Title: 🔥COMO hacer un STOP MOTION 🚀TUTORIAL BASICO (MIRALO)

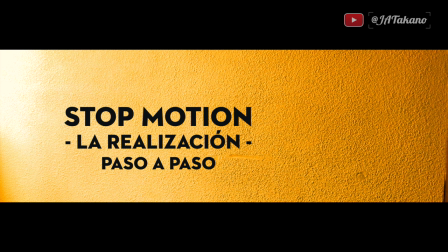[0:00]
Hola a todos, espero se encuentren muy bien. Hoy el paso a paso para la realización de un stop motion.
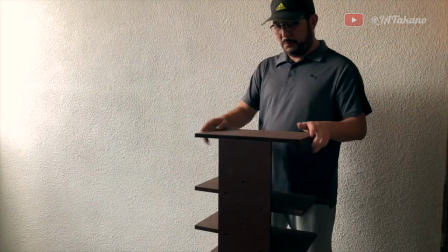[0:06]
Para producir un stop motion comenzamos con un espacio, un lugar adecuado para la instalación de los equipos.
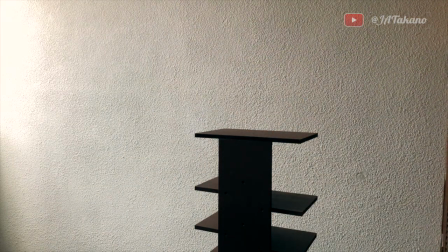[0:13]
Coloqué un mueble sólido para que no se mueva, ¿sí?
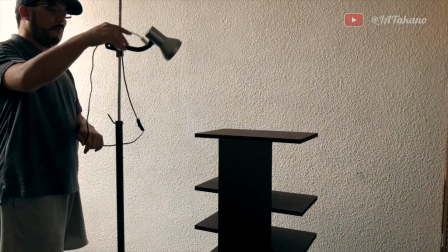[0:18]
Utilicé una lámpara de escritorio simple y también un tripié,
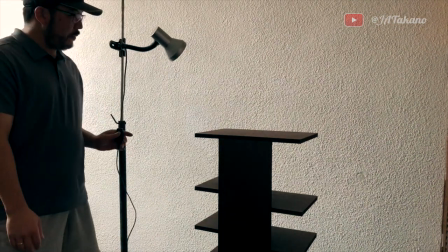[0:22]
pero si no lo tienes podrías usar una silla o un mueble o lo que tengas a tu alcance.
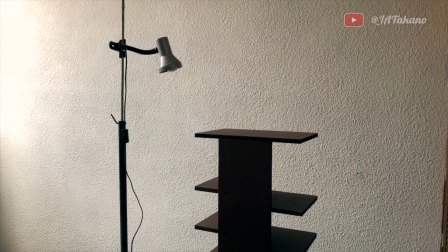[0:29]
Con eso tengo iluminación continua. Luego está la cámara, estoy utilizando la 5D.
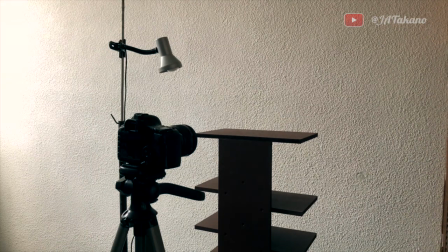[0:37]
Cerré las persianas para que la luz del sol no cambie la iluminación.
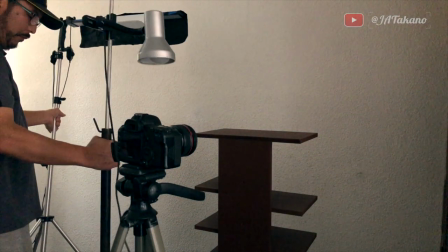[0:42]
Y también estoy usando una luz LED con una cartulina negra para delimitar la iluminación.
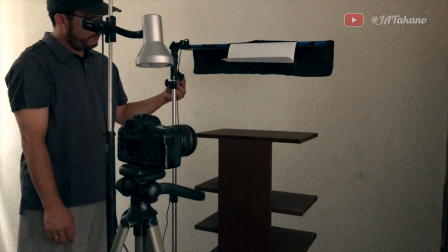[0:48]
Así no llega la luz hacia el fondo. Una cartulina, ¿sí?, negra cumple la función de bandera.
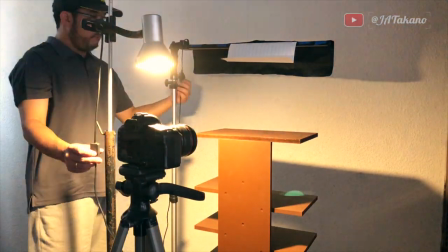[0:56]
O también se le puede conocer como cinefoil, ¿sí?
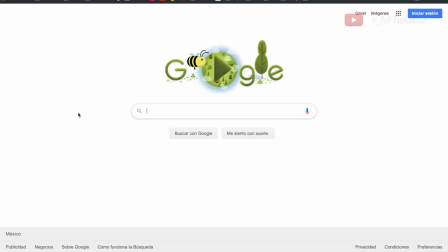[1:02]
Así se dice en producción, bandera. Es una herramienta que sirve para generar sombra.
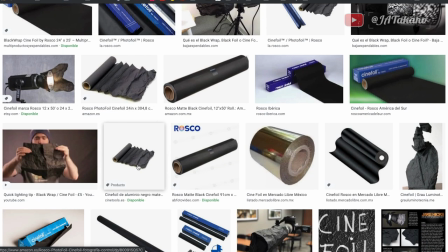[1:09]
Así como estos ejemplos, ¿no? Y en Google lo puedes encontrar como cinefoil.
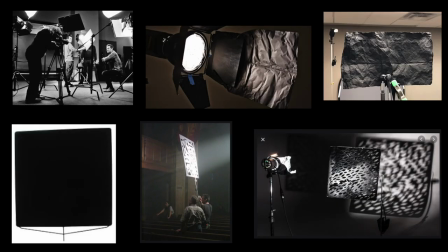[1:14]
Y ves toda la variedad de posibilidades que genera esto.
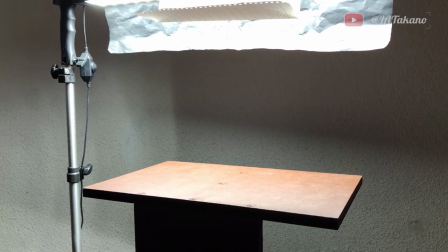[1:24]
Luego revisa el encuadre.
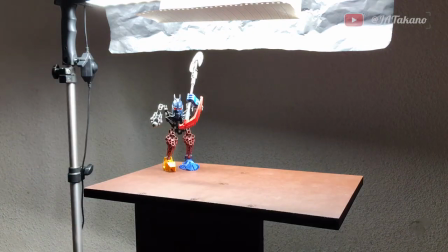[1:27]
Definir qué movimiento va a realizar el personaje y si tu cámara va a estar en ángulo picado o contrapicado.
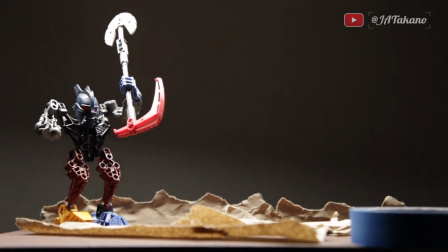[1:35]
Yo creo que es mejor contrapicado porque así resalta más el personaje y se ve más natural.
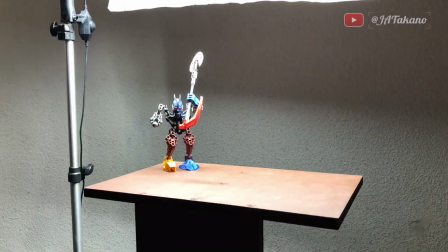[1:43]
Ahora toca crear la escenografía.
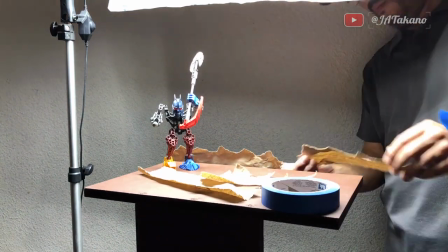[1:46]
He aprendido que no se necesitan muchos elementos para crear profundidad.
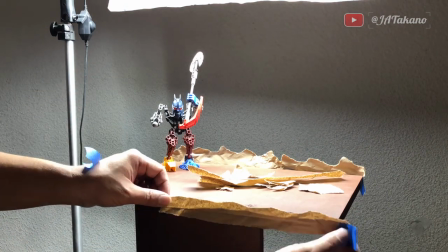[1:53]
Como voy a estar a 4.0 de diafragma, la profundidad de campo será muy corta.
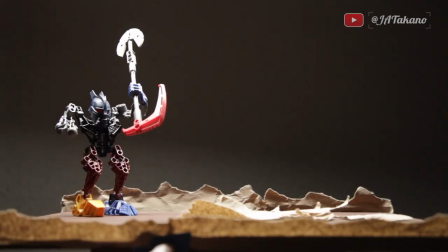[1:58]
Así que es muy probable que lo de adelante, ¿sí?, esté desenfocado, un poco menos desenfocado lo de atrás.
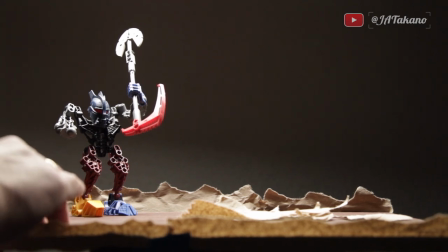[2:07]
Y es solo para recrear un ambiente, ¿sí?
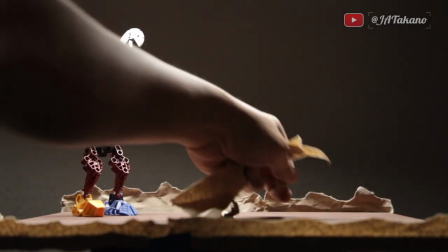[2:12]
Se verá, ¿sí?, un poco desenfocado y así complemento una mejor atmósfera para mi personaje.
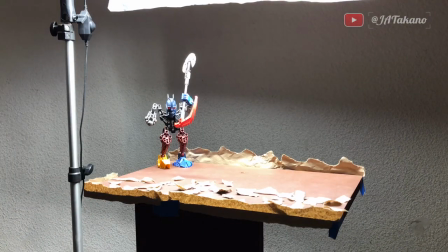[2:21]
Cuando estés creando la escenografía, mira a través de la cámara.
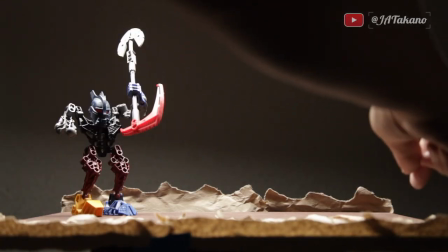[2:26]
Es muy distinto a lo que vemos con nuestros ojos.
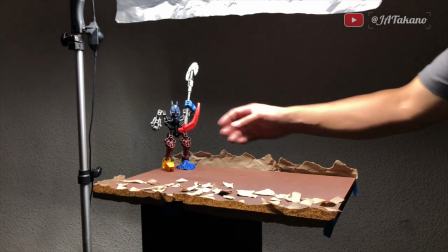[2:31]
Lo primero que estoy haciendo aquí es ver que en el encuadre
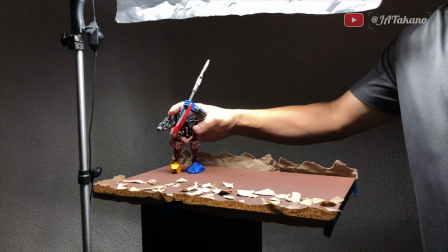[2:38]
esté, digamos, al tamaño, ¿no? Y luego le quise poner esto, ¿sí?
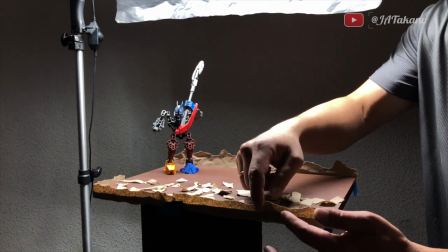[2:46]
Esto es papel nomás, cartón, pues.
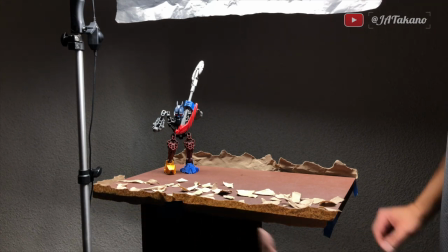[2:49]
Es una bolsa de papel recortado, ¿sí?, para darle un poco de textura en esta primera parte,
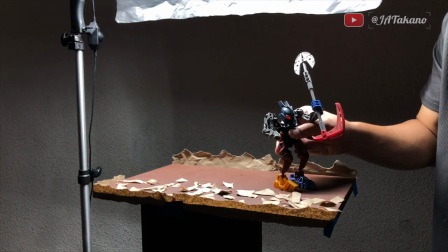[2:56]
¿sí?, para que no se mueva cuando esta figura de acción se mueva, ¿no?
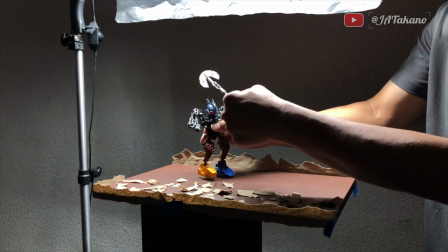[3:03]
La idea es que camine así y que vaya dando vuelta el sable, ¿okay?
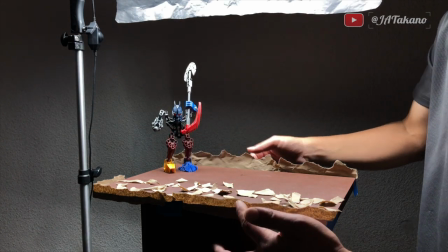[3:11]
Entonces, con materiales muy simples, ¿no?, generar una textura al inicio para que esto esté desenfocado.
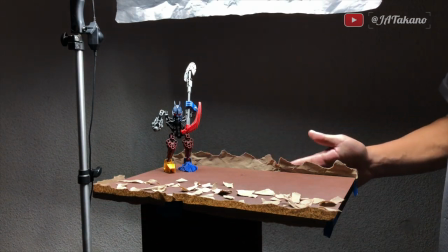[3:19]
Esto de acá probablemente esté un poco más desenfocado.
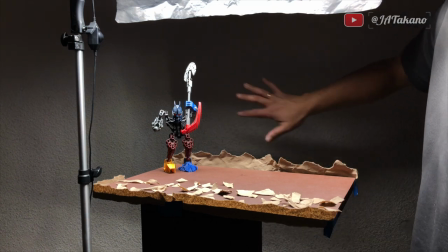[3:22]
Aquí voy a poner un fondo rojo, ¿sí?, muy oscuro, ¿no?
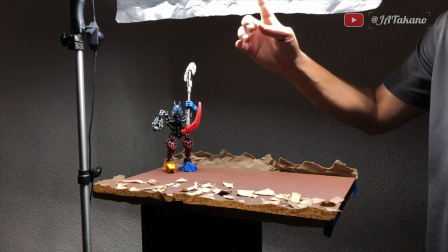[3:29]
Y entonces esta luz, esta de acá, que es una luz LED, va a generar de back.
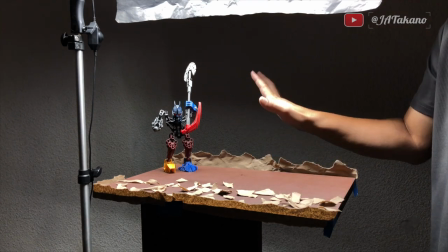[3:35]
Ahorita todavía no está colocado.
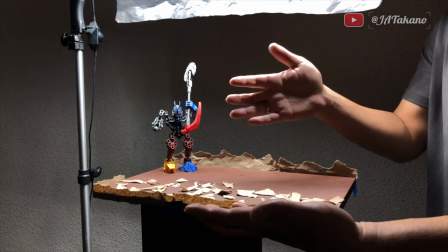[3:37]
Y la otra, ¿no?, va a ser una lámpara de escritorio que la voy a acondicionar para que le dé la luz principal, ¿sí?
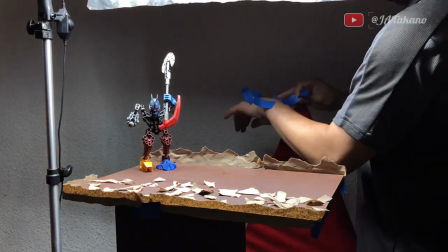[3:45]
Bueno, y luego llegó el turno de colocar el fondo.
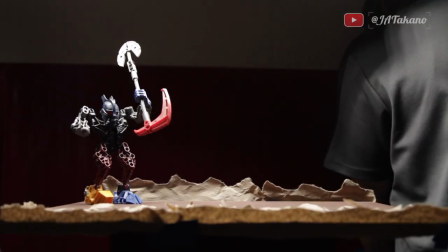[3:49]
Sí, me encontré un papel rojo, yo creo que de alguna tarea para mis hijos.
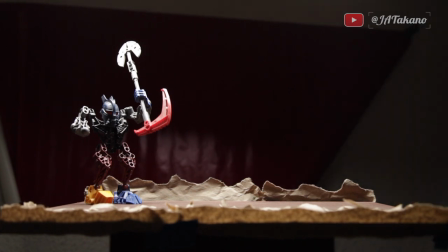[3:58]
Entonces, lo más complicado aquí es, igual, viendo a través de la lente de la cámara, que esté a la altura y que llene, ¿no?, bien el encuadre, ¿sí?
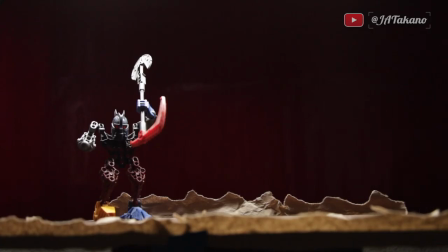[4:11]
Hay que tomar en cuenta que, bueno, utilicé este papel y es brillante. Entonces a veces se me complicaba un poco por el reflejo que generaban las luces. Es mejor, muchísimo mejor algo opaco, ¿no?, que no refleje tanto. Y como digo,
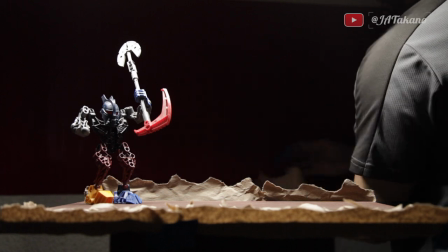[4:29]
pues revisar constantemente si está bien el encuadre, ¿no?
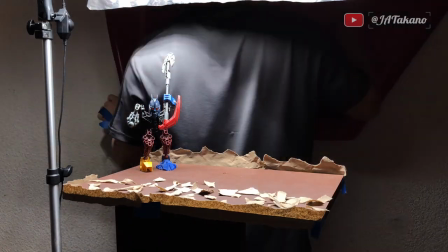[4:37]
Al principio me costó mucho y después de varias pruebas hasta que logré, digamos, la altura necesaria.
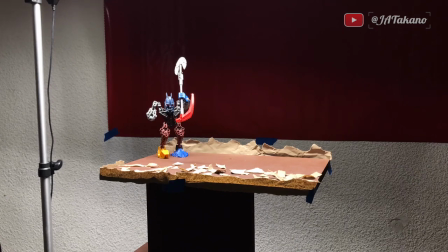[4:44]
Incluso tuve que acercar un poco toda la mesita, ¿no?, al fondo para que se vea mejor la composición.
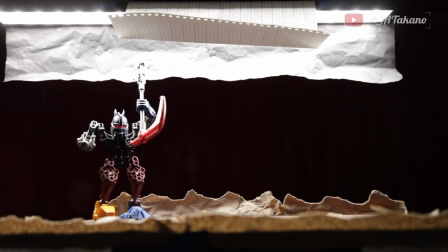[4:52]
Entonces ahora viene el turno de la iluminación, ¿sí? Como pueden ver,
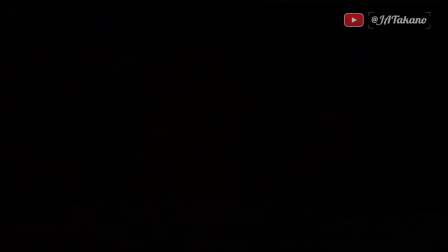[4:58]
esa luz LED va a ser mi luz de delineado o de back para el personaje, ¿sí?
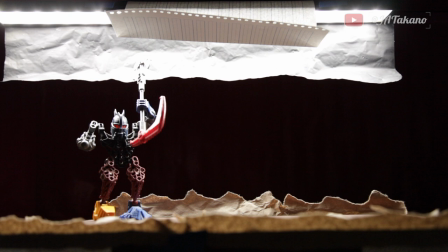[5:07]
Tiene una cartulina, el cine foil, ¿no? Es como un aluminio negro para evitar la luz en el fondo, ¿ok?
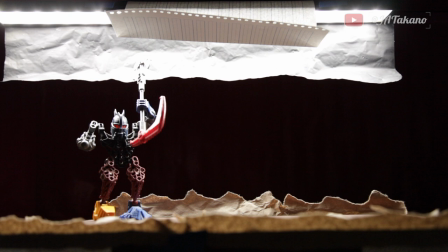[5:23]
Se le puede poner una cartulina, cualquier, digamos, material grueso que genere sombra.
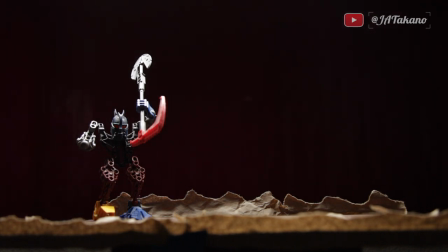[5:31]
Entonces, de esa manera, limito la luz solamente al personaje y a la escena, ¿no?
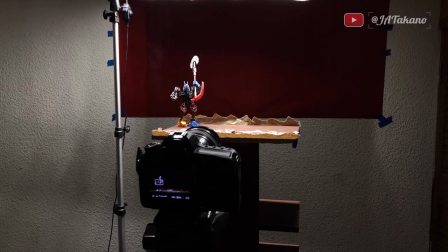[5:37]
A la escenografía. Luego, podemos ver que
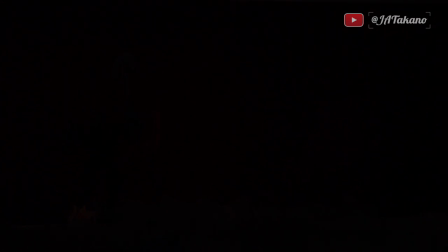[5:44]
la luz de la lámpara le va a dar como luz principal, ¿no?
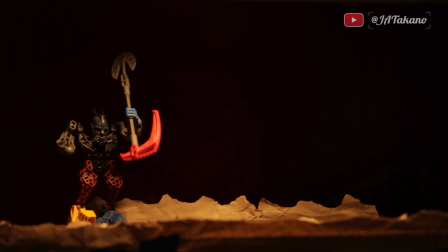[5:50]
Entonces, utilizando también
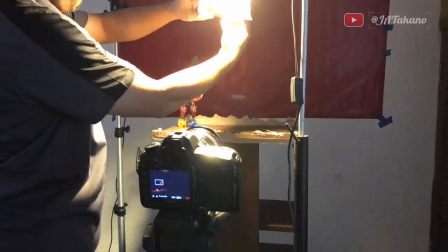[5:55]
otra cartulina a la lámpara para que no ilumine el fondo, ¿no?
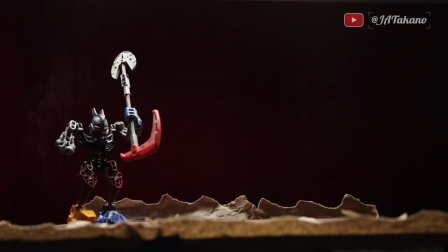[6:02]
Y delimitar muy bien la luz. Hay que probar, mover la figura de acción a lo largo del recorrido
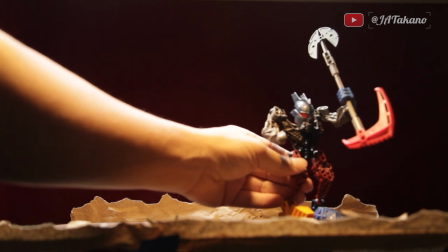[6:12]
y de esa manera verificamos que se esté iluminando correctamente.
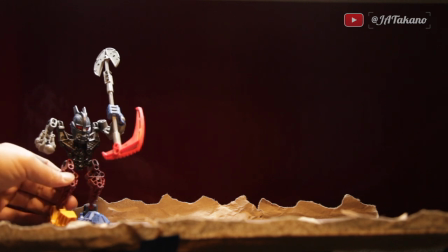[6:18]
La luz de la lámpara es la luz principal, ¿no?
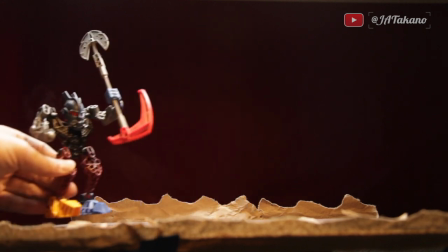[6:22]
Y la luz LED es la luz de back.
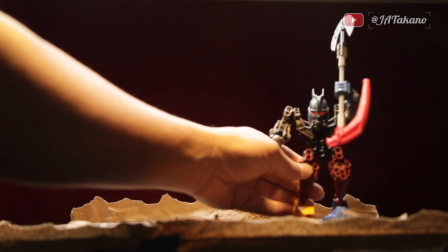[6:28]
La luz LED es luz blanca y la lámpara es amarilla, ¿no?
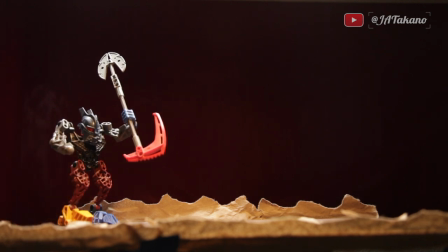[6:34]
Entonces eso también ayuda para darle un poco más de color, más cálido a toda la imagen, y el delineado es una luz blanca.
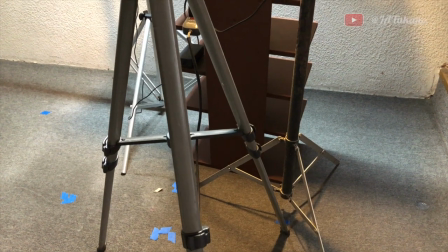[6:42]
Bueno, así está la configuración.
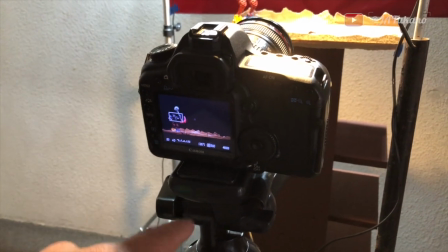[6:46]
La cámara sobre un trípode, esta es la 5D, ¿okay?
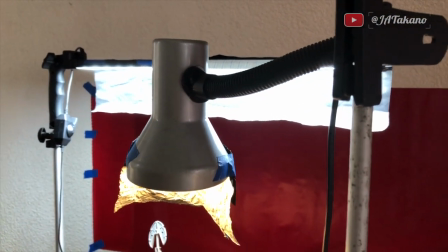[6:52]
Una lámpara de escritorio, ¿sí?
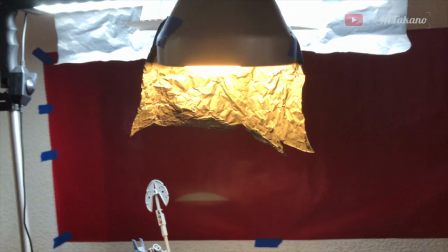[6:58]
Con un cartón para que no ilumine más, ¿no es cierto?, de lo necesario,
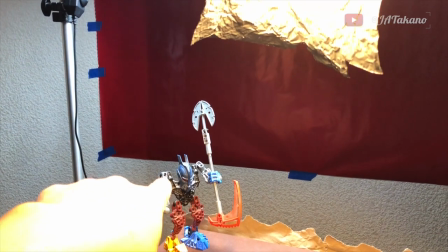[7:04]
solamente le dé la luz principal a la figura de acción, ¿ok?
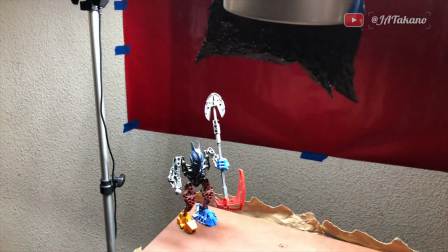[7:12]
Prueba, apago, prendo, apago, prendo, y la luz de back,
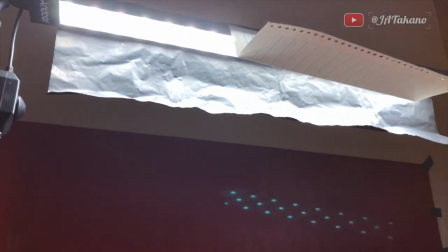[7:20]
que está aquí atrás, es una luz LED, ¿sí?
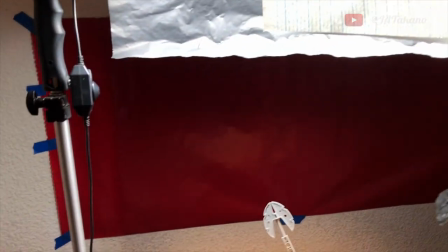[7:26]
Y entonces
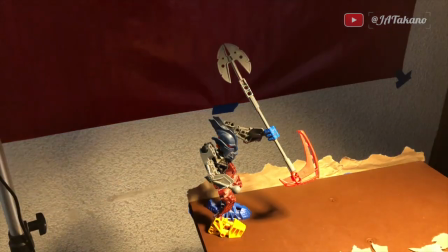[7:31]
le da de back a la figura de acción.
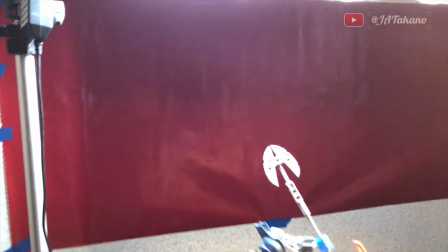[7:37]
Muy bien. Y tenemos el background, el fondo rojo,
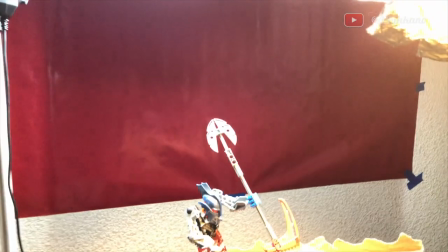[7:44]
pero que casi no va a tener luz, ¿no?, en el encuadre final, como lo pueden ver.
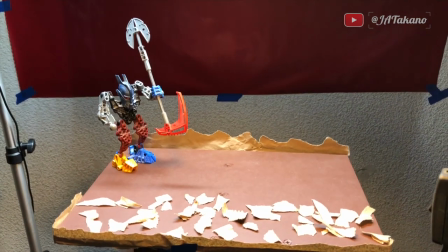[7:52]
Entonces yo creo que lo más importante es cómo generamos nuestra composición con la figura,
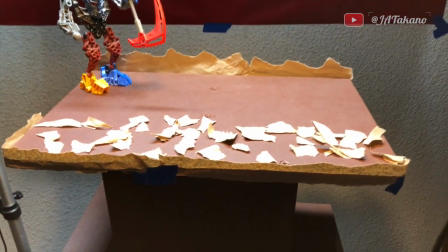[7:59]
el muñeco, la plastilina, ¿sí?, y los elementos, digamos, de escenografía.